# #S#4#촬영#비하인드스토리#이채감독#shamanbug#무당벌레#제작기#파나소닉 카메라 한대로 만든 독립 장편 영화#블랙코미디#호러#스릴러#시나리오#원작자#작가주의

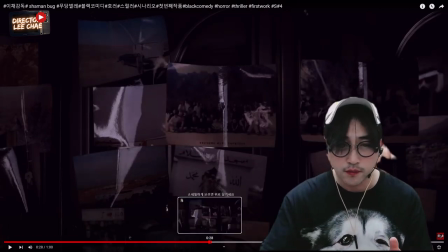이둑이 이 문을 열었어요 이 문을 열고 이 문을 열고 열고
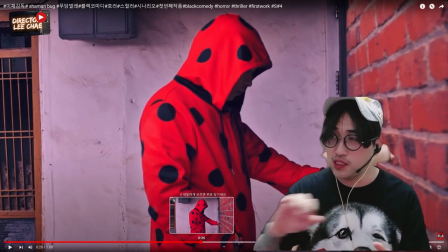들어오면 그 안에 이렇게 문을 여는게 미다지 문이 있어요 밖으로 들어가는 미다지 그 문에 그림이 붙여져 있는 그 문이 있는데 그 문 소리를 앞당겨서 장면 전환을 진전시키는 장면 전환 효과를 냈습니다
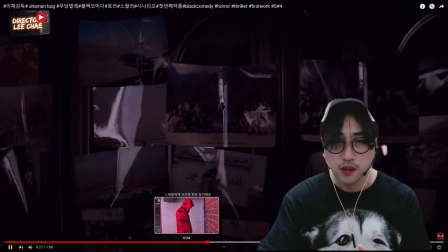장면 전환 트레지션이 이렇게 진전이 되죠 그리고
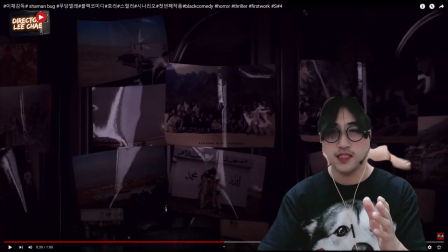정면에 보이면 사진들이 있잖아요 그러면서 이둑이
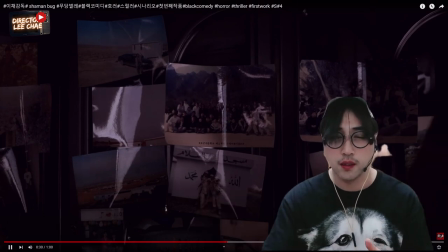냄새를 맡고 들어옵니다 들어오죠
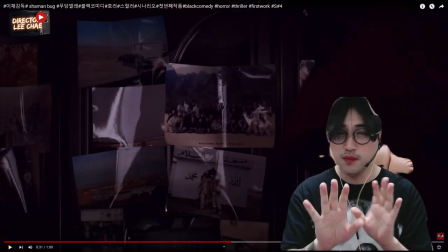들어오는데 찬장에 그림들이 붙여져 있죠 이 집에 사는
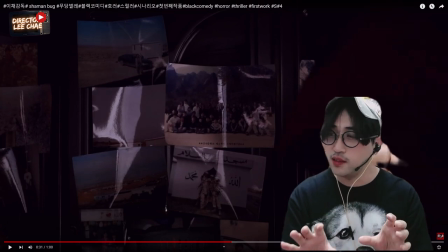사람들의 사진들이에요 그러니까 건달들 사진 건달들 어렸을 때 사진들 이 사진을 찬장에 붙였던 효과의 첫 번째 목적은 뭐냐면 이 안에 이게 유리입니다 유리 근데 이 찬장이 좀
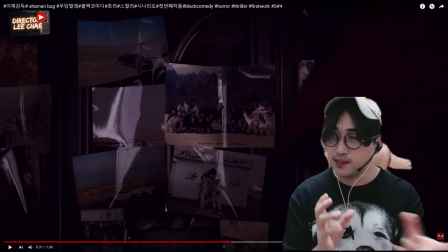필요했어요 카메라를 촬영할 때 이 유리기 때문에 반사가 되거든요 그래서 반사되는 것을 가리는 목적이 첫번째고 두번째는 이 집에 사는 어 건달 조폭들에 대한 어린 시절의 꿈들 그리고 어떻게 성장했고 어렸을 때는 우리가 태어나자마자 뭐 조폭이 된 사람들이 거의 없잖아요
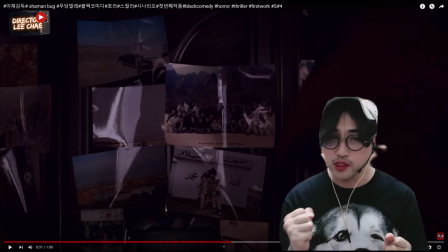근데 이제 이제 조폭들도 어렸을 때 나도 꿈이 있었고 이렇게 살아왔고 이렇게 학교를 다녔고 나도 이런 행복했던 시절이 있었다라는 것을 향수처럼 찬장에다가 붙였고요.
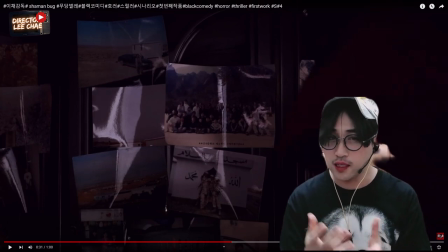그리고 앞으로 맞닥뜨릴 조폭들과의 갈등 대립을 이상한 두둑이 이 집에 들어옵니다.
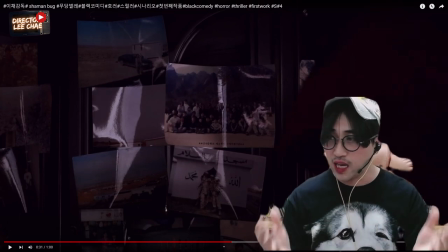들어와서 정면으로 화면 타이트하게 건달들을 바라보는 거죠.
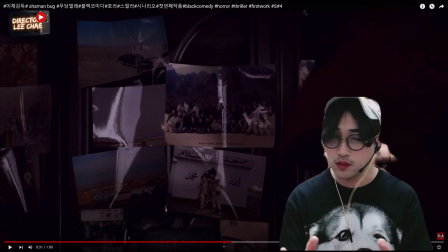지금까지 보여주지 않았죠. 앞으로 등장할 건달들을 정면으로 대면하는 장면이죠.
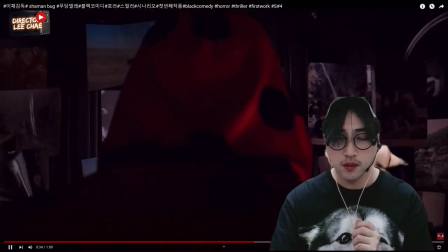이렇게 대면을 하죠. 이둑이 서져 앉아요. 앉죠.
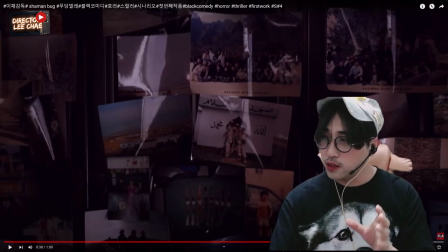카메라가 밑으로 내려옵니다. 내려오면서 권달들에 대한 어렸을 때 사진들, 추억들 이런 것들을 한 번씩 훑는 그런 느낌.
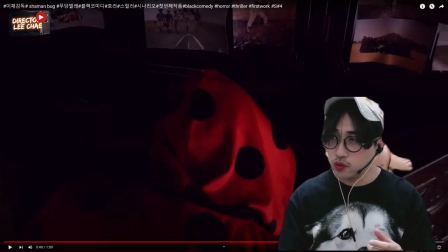훑죠. 그리고 이상한 도둑이 어떤 사람이 자기 집에 들어와서 이렇게 조심스러우면서도 행동이 느릿느릿하게 이렇게 찾고 열고 하진 않잖아요.
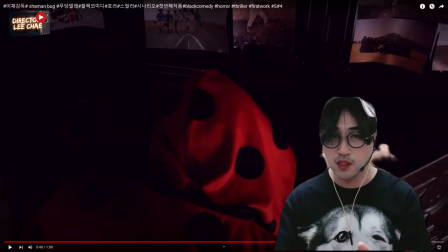근데 되게 부자연스럽죠. 여기서 미스테리 같은 것들이 느낌이 나는 거고요. 이제 이상한 도둑이 여기서 뭔가를 찾아요.
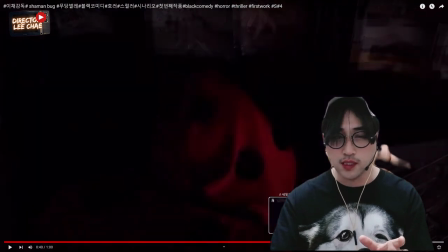그래서 다시 한번 말씀드리지만 여기 위에 보면 이 찬장의 사진, 이 찬장에 붙였던 사진들은 두 가지 목적이 있다고 했죠.
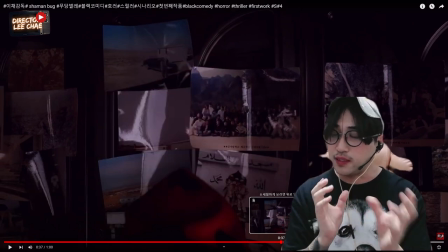첫 번째는 카메라를 찍을 때 유리이기 때문에 반사되기 때문에 그걸 가리는 목적이 하나 있고 두 번째는 이상한 도둑이 들어오는 이 집에 살고 생활하는 족복들에 대한 어린 시절에 대한 백업,
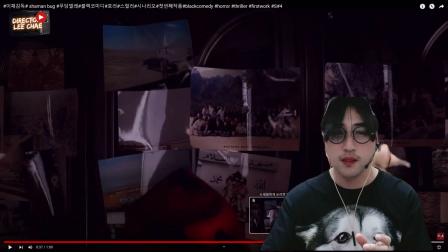과거들, 어떤 그런 흔적들을 미술톤으로 잡았습니다. 그래서 앞으로 이제 이상한 도둑이 맞닥뜨려야 할 건달들, 족복들이죠. 그걸 미리 이제 등장시킨거죠. 사진으로 카메라가 내려오고 그리고 이상한 도둑이죠.
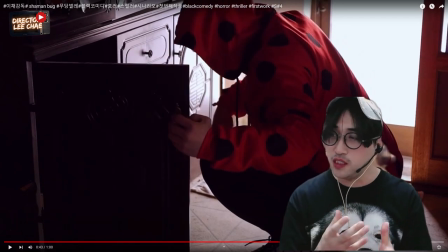뭔가를 뒤지죠. 뭔가를 찾고 있어요. 뭐가 관객은 두개잖아요. 자기집이라고 생각하는 관객은 이 사람이 뭐 들어와서 뭘 놔두고 왔나? 운동하러 가면 운동기구를 찾나? 여러가지 찾는 이런 개념이 하나 있고 두 번째는 이게 도둑이라면 도둑이라면 돈이 될만한 것을 찾나 이렇게 생각을 하겠죠.
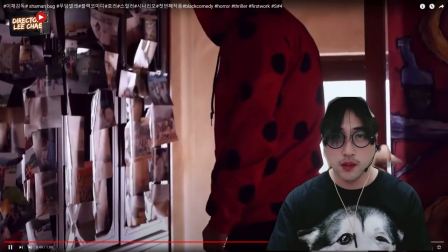일어납니다. 그렇죠? 일어나고 일어나고 그러면서 딱 맞닥뜨리죠.
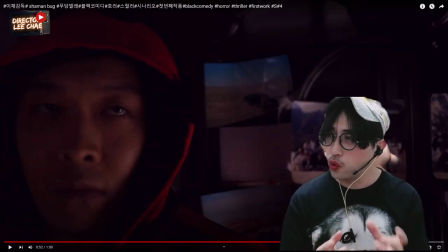고개를 돌리면서 공포 분위기 호루 같은 호루톤에 있던 느낌의 음악이 흘러가면서 앞으로 이상한 도둑이 뒤에 찬창이 붙어있는 아직은 등장하지 않았지만 여기에 이 조폭 숙소에서 건달들을
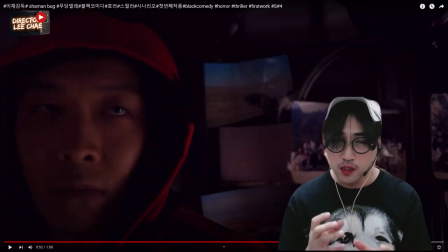만나면서 어떻게 대립되고 이런 것들이 긴장감 있게 저번에도 말씀드렸지만 영화는 한껏 한껏을 주인공의 내면적 갈등과 아니면 대립 갈등의 요소들을 미술톤이나 한껏 한껏 한 장만
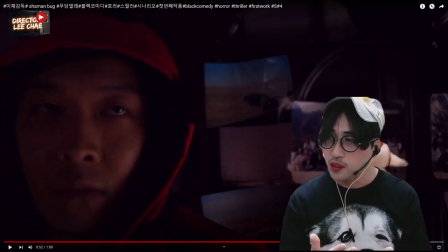한 장만 넘어갈 때마다 좀 암시적으로 보여주면서 끌어가는 느낌들이 있으면 좋아요. 하지만 영화의 장르마다 좀 다르지만요.